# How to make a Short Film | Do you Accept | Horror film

Hey everybody, welcome back to the channel. Today we're going to talk about a short horror film that I recently made, and I'm going to show you how I made it and how we lit the thing. So let's get that started. Okay, cool.
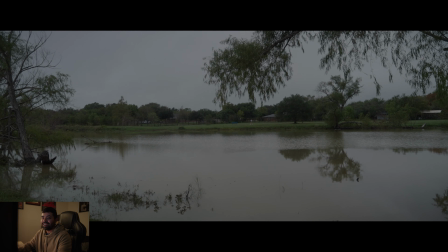14s
So for this opening scene, we did absolutely nothing.
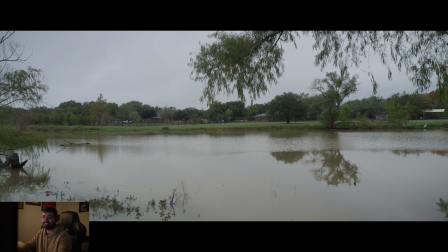19s
This was all framing, and I actually did a lens zoom.
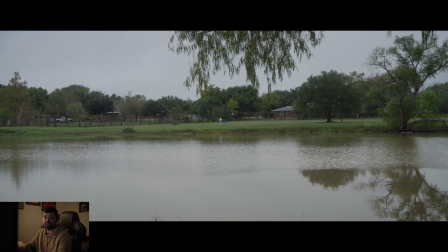24s
This is not a post digital zoom or anything. I actually did that on the lens, which is a Sigma 28-70 that I use. So yeah, so that was always the plan, was to set up this like wide establishing shot that was just like really creepy, eerie, kind of gave us the sense that, you know, she's being watched from far away,
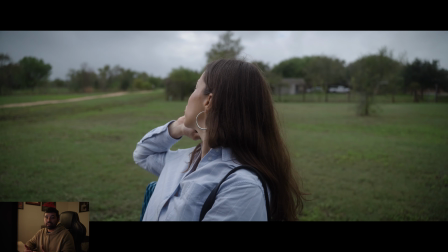42s
and then we jump into the scene as this conversation with her friend starts.
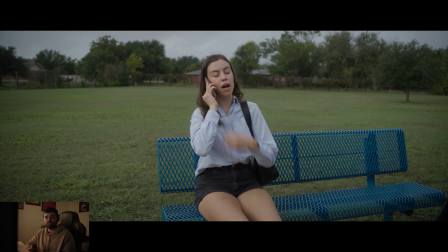47s
And really, this conversation is just exposition to kind of explain why she's out here, what she's doing out here.
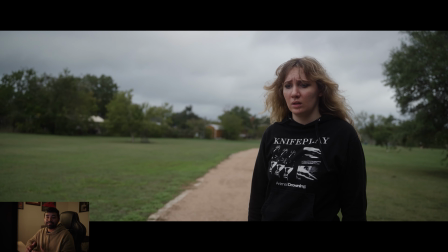54s
And then the scene itself is really just the inciting incident, which leads us into the like plot of the film.
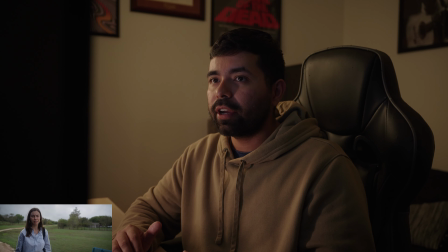62s
And for this, we got pretty lucky. It was really overcast, which lent itself to the film. You know, obviously I checked the weather before we filmed and I knew it was going to be overcast, so I was like, perfect. I don't really want this to be like bright and sunny,
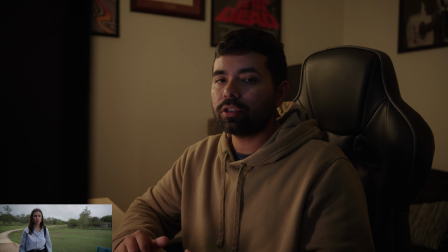78s
but it wasn't like completely overcast, so throughout the shoot the sun would pop up, which obviously caused problems, but I think we were able to like navigate and wait for the sun to get covered up again, and it wasn't like that bad, but it was still pretty annoying. There was really not much we can do.
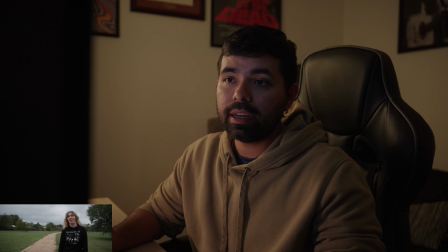95s
The lighting was very flat and even, which like I said was great, and I do love shooting in overcast skies, but we really want to control the light, and so I had to take some away from their camera side,
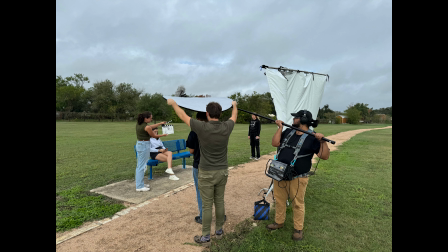109s
and so I essentially just used an ultra bounce that has this like black side,
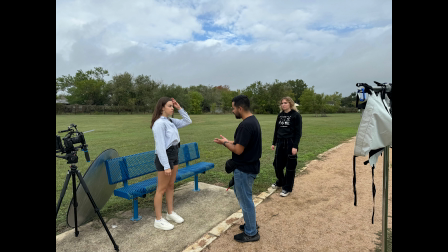114s
and I got it as close as I could to the actors to create some shadows and a little bit of texture on their face.
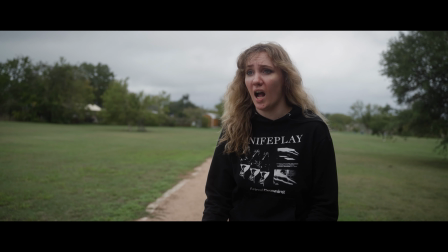121s
Yeah, and if you look right here, you can see that like there's just a nice little shadow on left side of Mia's face.
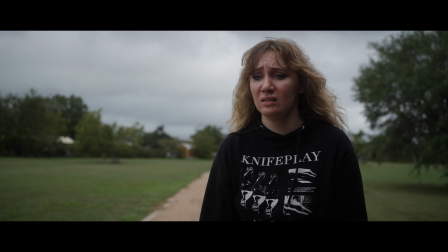129s
So you can really tell when Mia gets closer, we kind of reframe this shot into like a medium close-up,
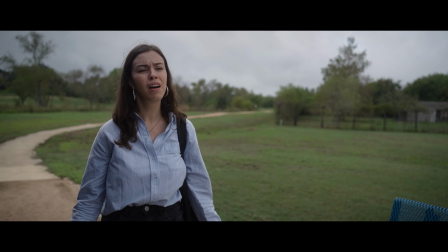135s
and you can just see the shadows got darker on her face because she got closer to the negative fill that we had there.
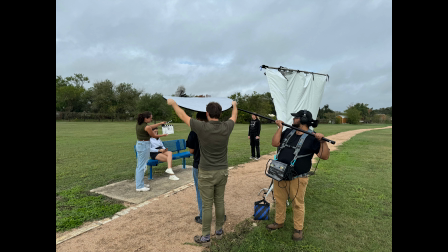141s
That was honestly the basic setup for this, was just introducing some shadows.
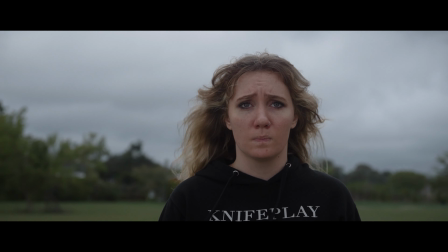148s
And then if you really look in her eye, you can see some bounce, and you know, that's another little trick you can use. We're just trying to create a nice little eye light. All right, let's just jump into the haunting.
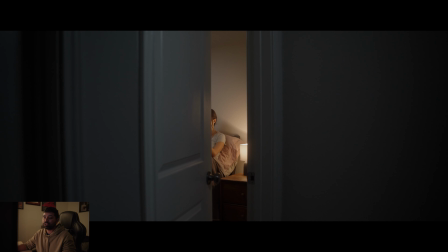162s
Now this is like the haunting part. This is where this creature, this curse that's been placed on her, is coming to get her. Again, with this hallway scene, honestly, the hallway scene for some reason just took incredibly long to set up. I don't know why. We were just trying to figure out how to light this. I guess because there's two things going on.
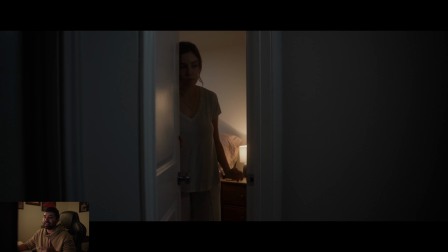180s
Like, she's in the room, she's moving from the room into the hallway. I don't want the hallway to look like there's a light coming from there,
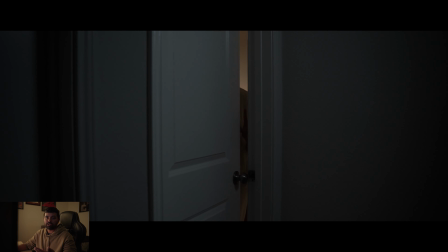186s
but we obviously had to light it to raise the exposure levels so it wasn't all like noisy and gross looking. So we ended up just basically like creating this. We had a bounce board.
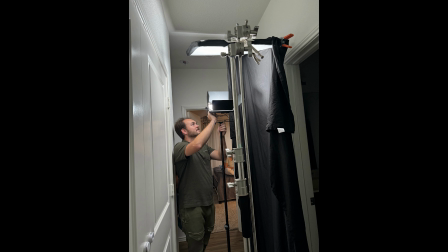198s
We were bouncing some light into that, and then so it wasn't too hot on the walls. We just used like negative fill on each side to kind of just control the light. So that was pretty much it.
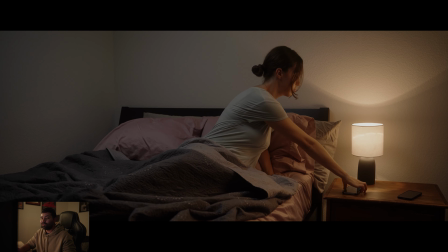209s
Now we're back in the room, and I had a plan for this. How we did that was we had an aperture f/22 overhead creating that,
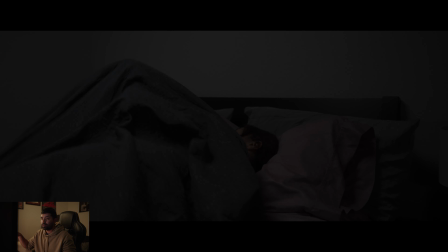217s
and then for the lamp in the room, we just had an aperture f/21.
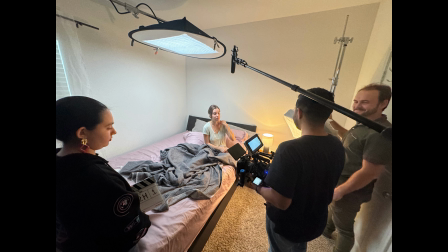222s
Yeah, that was it. We shot this scene with 2 lights. Oh, and then we put a little neg.
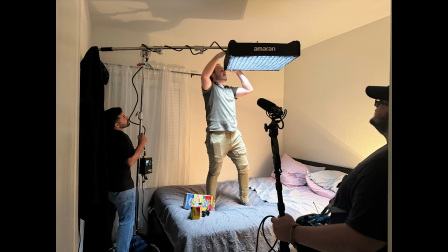228s
I had like a black sheet that I essentially just taped up to the wall that was camera side to prevent,
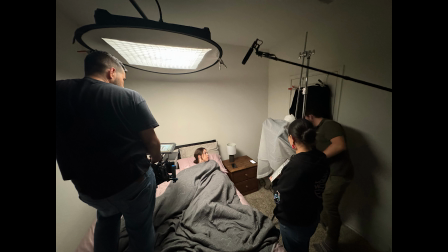235s
you know, any light bouncing off that wall, because these were white walls. So the rest of the film takes place in this room.